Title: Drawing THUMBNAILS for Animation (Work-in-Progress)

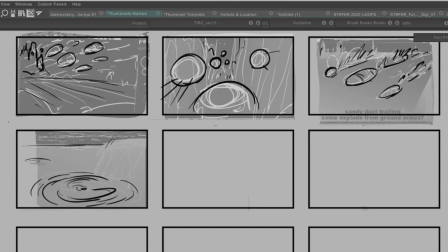(3:54)
So I'll blow the storyboard up full screen size and trace over
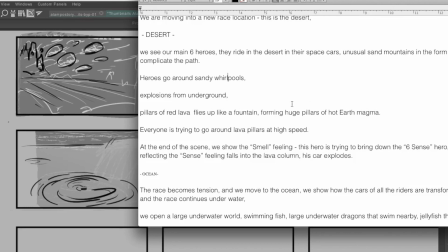(4:00)
key frames of the characters and the backgrounds sketches in the storyboard will often be be traced over for official background art so it saves an extra step save some time so then heroes go around the whirlpools
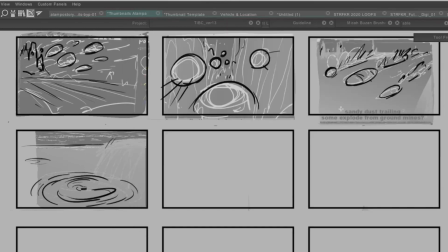(4:17)
explosions from underground so okay so the characters are going this way it also can be a little helpful to to draw like
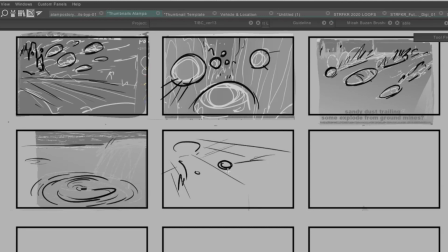(4:32)
a loose perspective grid just to make sure you know things are working properly so i'm gonna kind of have this at a tilt
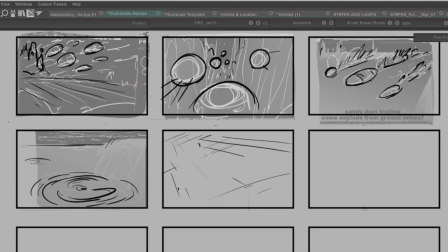(4:50)
tilts can help add dynamic energy to action scenes and also add some tension so this this spaceship is is gonna go over this whirlpool
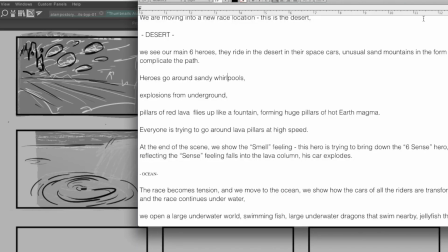(5:06)
or explosions from underground I guess
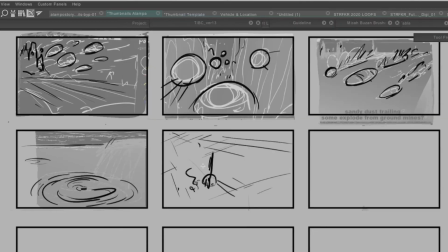(5:11)
it doesn't have to be the whirlpool but basically there's an explosion right here boom then
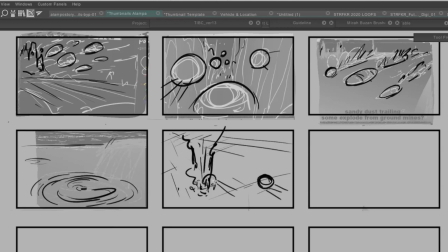(5:24)
so that was the car that was leading the race and then this guy will pass over and we'll have the the explosion trailing in the background.
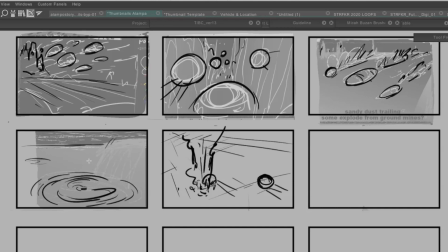Over here I want these in the distance. There's thousands of racers but in the distance we're gonna have the cars coming this way.
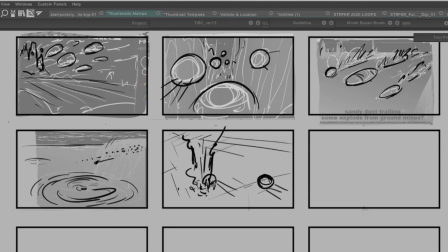(6:00)
So these whirlpools are gonna be really really big. Okay so another thing to keep in mind is the 180 rule where i'll just draw really quick over here um like say
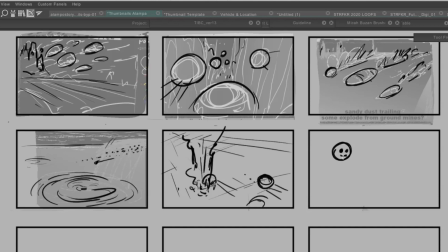(6:19)
say this is a person and there's a person over here staring at them or they're talking whatever kind of human interaction things humans do have them waving uh this this line right here
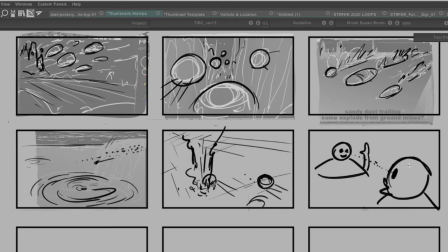(6:36)
this action line between their eyesight this is the axis you don't want to cross over this line immediately like from from one cut to another now you can have the camera move around
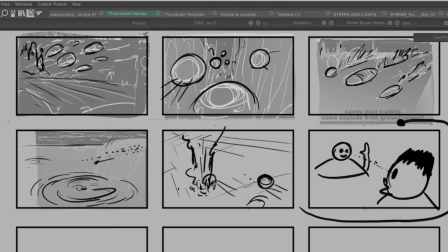(6:57)
and it never cut and viewers won't get confused like if you if the camera was looking at them from over here and it moved over here without cutting we wouldn't be disoriented but if you just
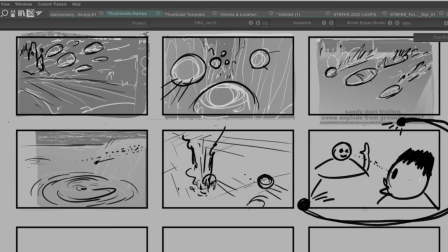(7:13)
cut from this character from the bottom right and just swapped the two to where now it's this character with the hair and this character if you just cut in between these two shots without showing how you logically
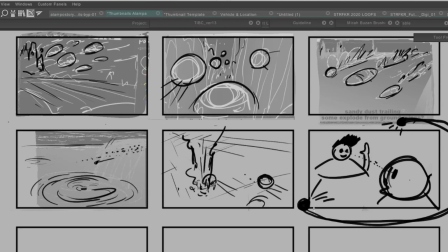(7:31)
got from each place it would look like they're popping it would look like an error now this can be an artistic choice
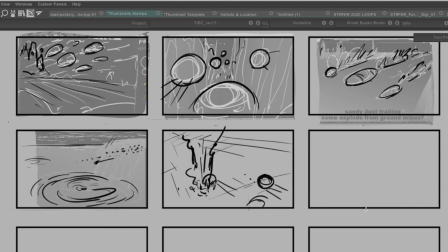(7:40)
but it can also it's normally a you know a mistake it destroys continuity um so Let's see here.